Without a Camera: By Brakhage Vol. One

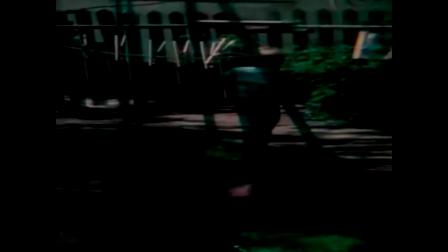(22:20)
And someday she's probably going to listen to all of those words and she will probably be
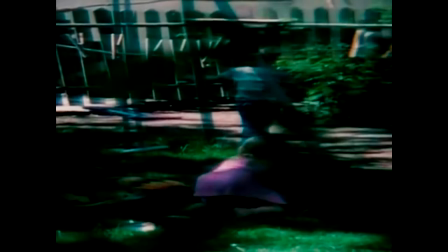(22:25)
conscious enough and understanding and knowledgeable enough to understand what they all mean.
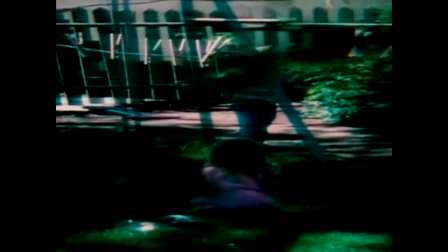(22:31)
and that's a really weird thought because right now she's just a small
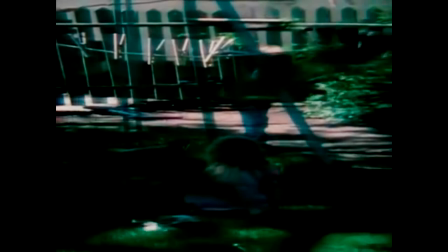(22:36)
little happy-go-lucky gremlin who just runs around and and and
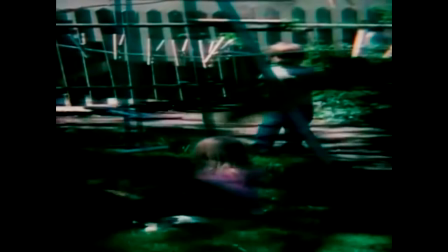(22:41)
plays with everything but you know in
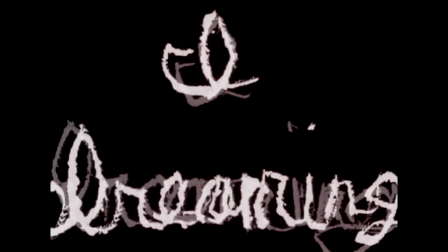(22:46)
a sense is the rarest thing we have i dreaming is a really sad one um there's basically it
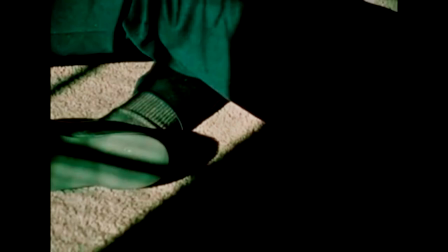(22:54)
was done with a collaboration with Joel Hartling the musician basically
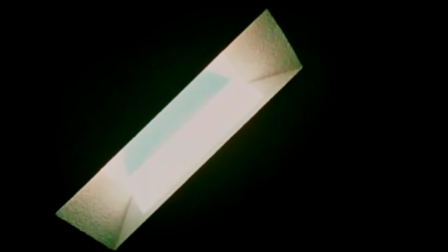(23:00)
phrases of Stephen Foster are set to music by Joe Hartling and those are all set to film
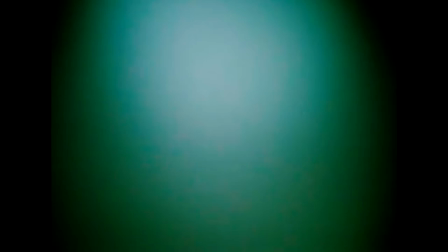(23:06)
in this autobiographical piece there's a solitary female voice that is occasionally joined by a chorus that sings phrases of sorrows as we watch a solitary lonely man in shadows in an unadorned house he stretches out he picks out his feet and he walks across the room he rocks his in a chair occasionally
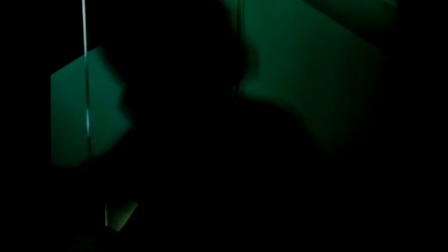(23:24)
he watches two young children at play the film sometimes speeds up handwritten words like
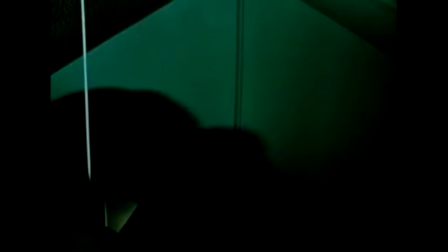(23:29)
dark void and waiting longing across the screen film and phrases
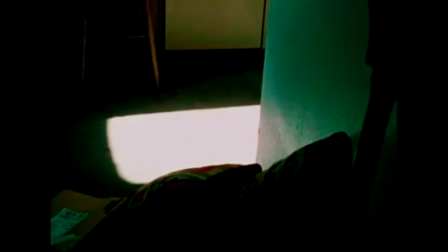(23:33)
come often in short bursts outdoor looks gray and cold this is
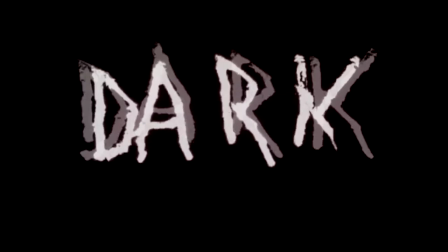(23:38)
another brackish with audio but this one is actually good I like the audio in this one
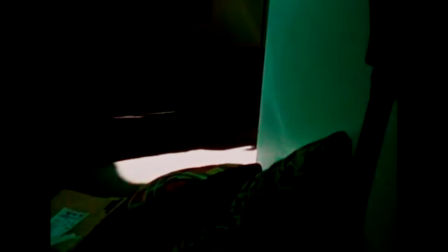(23:43)
this one uses the audio to make the somber rooms even more quietly cold all I see in this is my grandfather
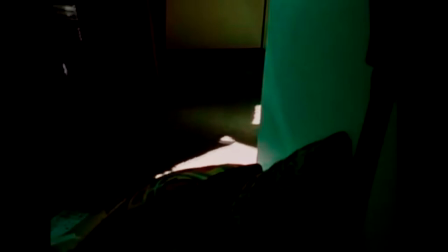(23:49)
near the end of his life and and all I see in this is possibly my own future. The Dante Quartet is a visual representation in four parts of one man's internalization of the Divine Comedy.
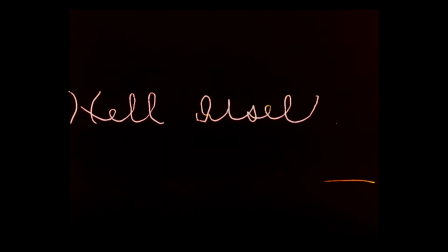(24:01)
Hell is a series of multicolored brushstrokes against a white background. The speed of the changing images varies.
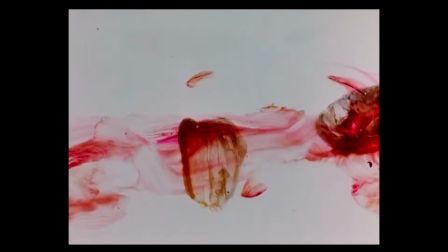(24:06)
Hell's spit flexion, or springing out of hell, is on a smaller film stock, taking the center of the frame.
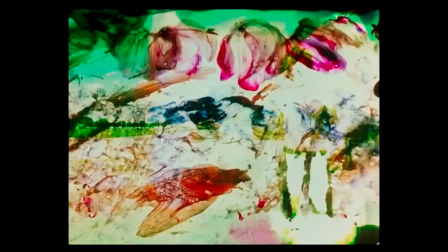(24:13)
Montages of color move rapidly with a star, and the edge of the lighted moon briefly visible.
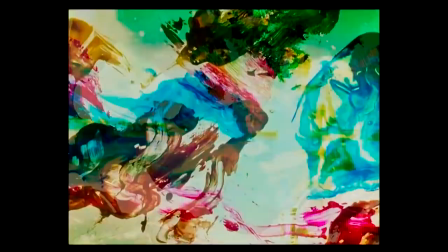(24:19)
Purgation is back to full frame,
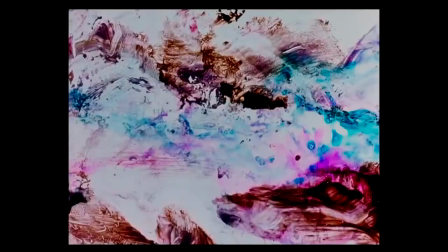(24:21)
with blurs of occasionally flashing color that slow down and then freeze from time to time and indose a window or a face or a
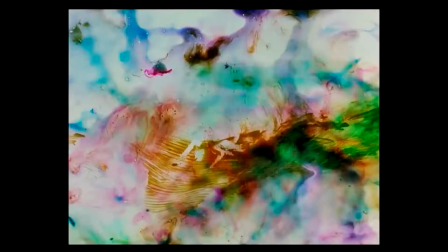(24:29)
distinguishable odd visual is briefly displayed but only for a
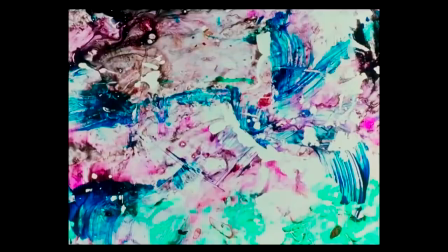(24:34)
small moment in existence is song colors swirl and then flash in and out
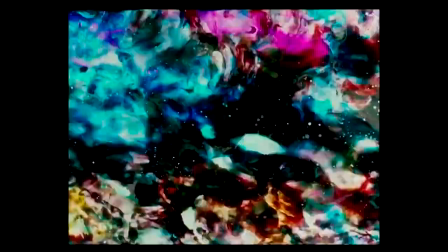(24:39)
of view behind the vivid colors are momentary glimpses of volcanic activity out of all the camera-less films that brackish made this one specifically
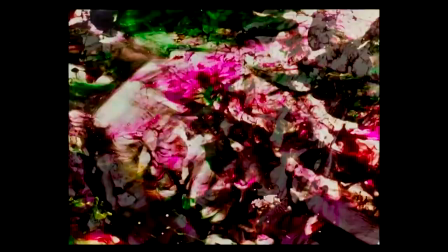(24:47)
is much more personal than his other ones dante quartet is a hand-painted film that took him six years to make and you can almost see the exhaustion in
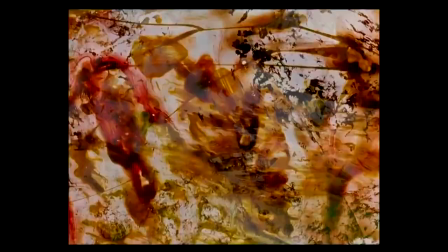(24:54)
the frames as they slow down and then speed back up trekking through purgatory in their own special special way my music is a very very short
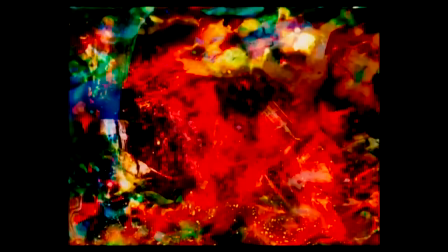(25:03)
silent hand-painted piece it was part of the three hand-painted films my music was actually originally painted on imax and it attempts to capture the beauty
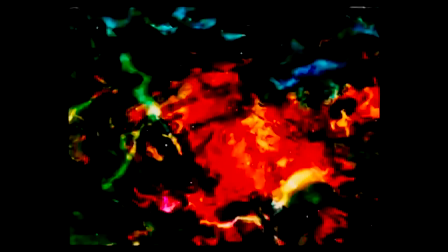(25:12)
of sadness as the eyes have it when it's closed in meditation on sorrow there's not much to say here it's just short, cool, fun.
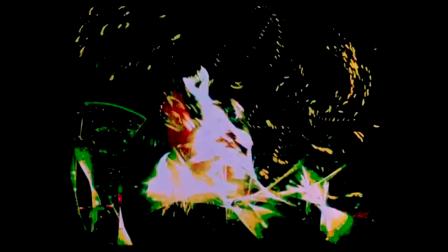(25:20)
RageNet is another one of Brackage's works of moving visual thinking.
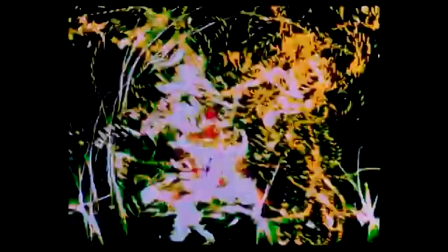(25:24)
RageNet's a little different because it reminds me of the vibrant pioneering experiments of the European animators of the 1920s.
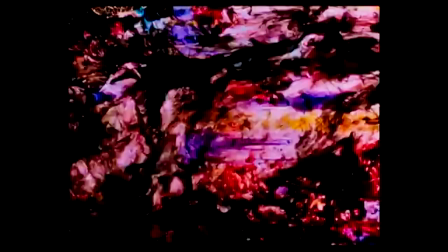(25:31)
It's really... It is animated. It looks drawn rather than painted.
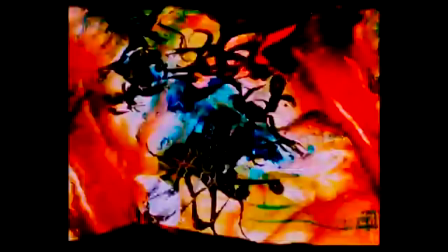(25:36)
It looks like it has actual movement in life. It's truly a manifestation of rage and thinking.
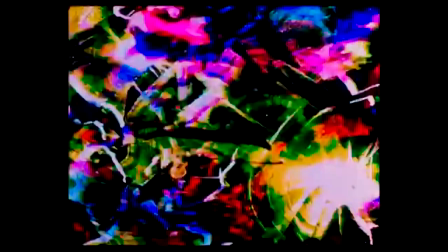(25:41)
It's at an odd pace that jumps frantically at different times and it is a remarkable piece of jittery anger and an almost purely animated short glaze of capex
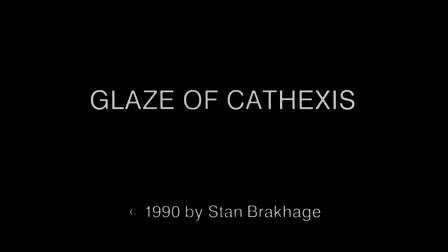(25:50)
this hand-painted work is easily the most minutely detailed ever given to me to do
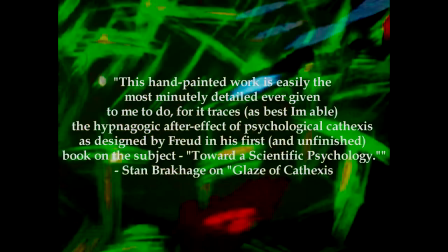(25:54)
for it traces as best i'm able to the hypnagogic
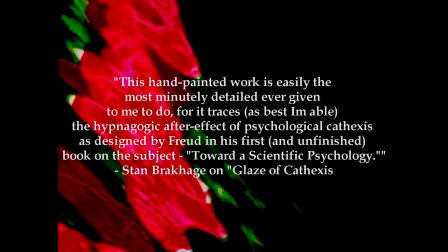(25:59)
after-effect of psychological capexis as designed by freud in his first
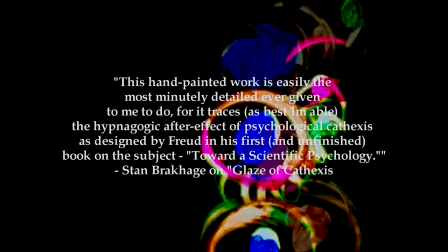(26:04)
and unfinished book on the subject toward a scientific psychology stan brackish capexis
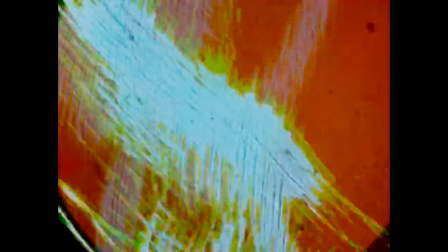(26:13)
is the freudian noun that accounts for the energy that one spends while thinking about something,
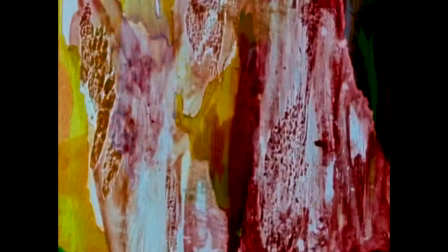(26:17)
usually to detrimental effect. It borders on insane levels of obsession and is often discussed in the same discussion as libido, sexual fantasy, and romantic interest.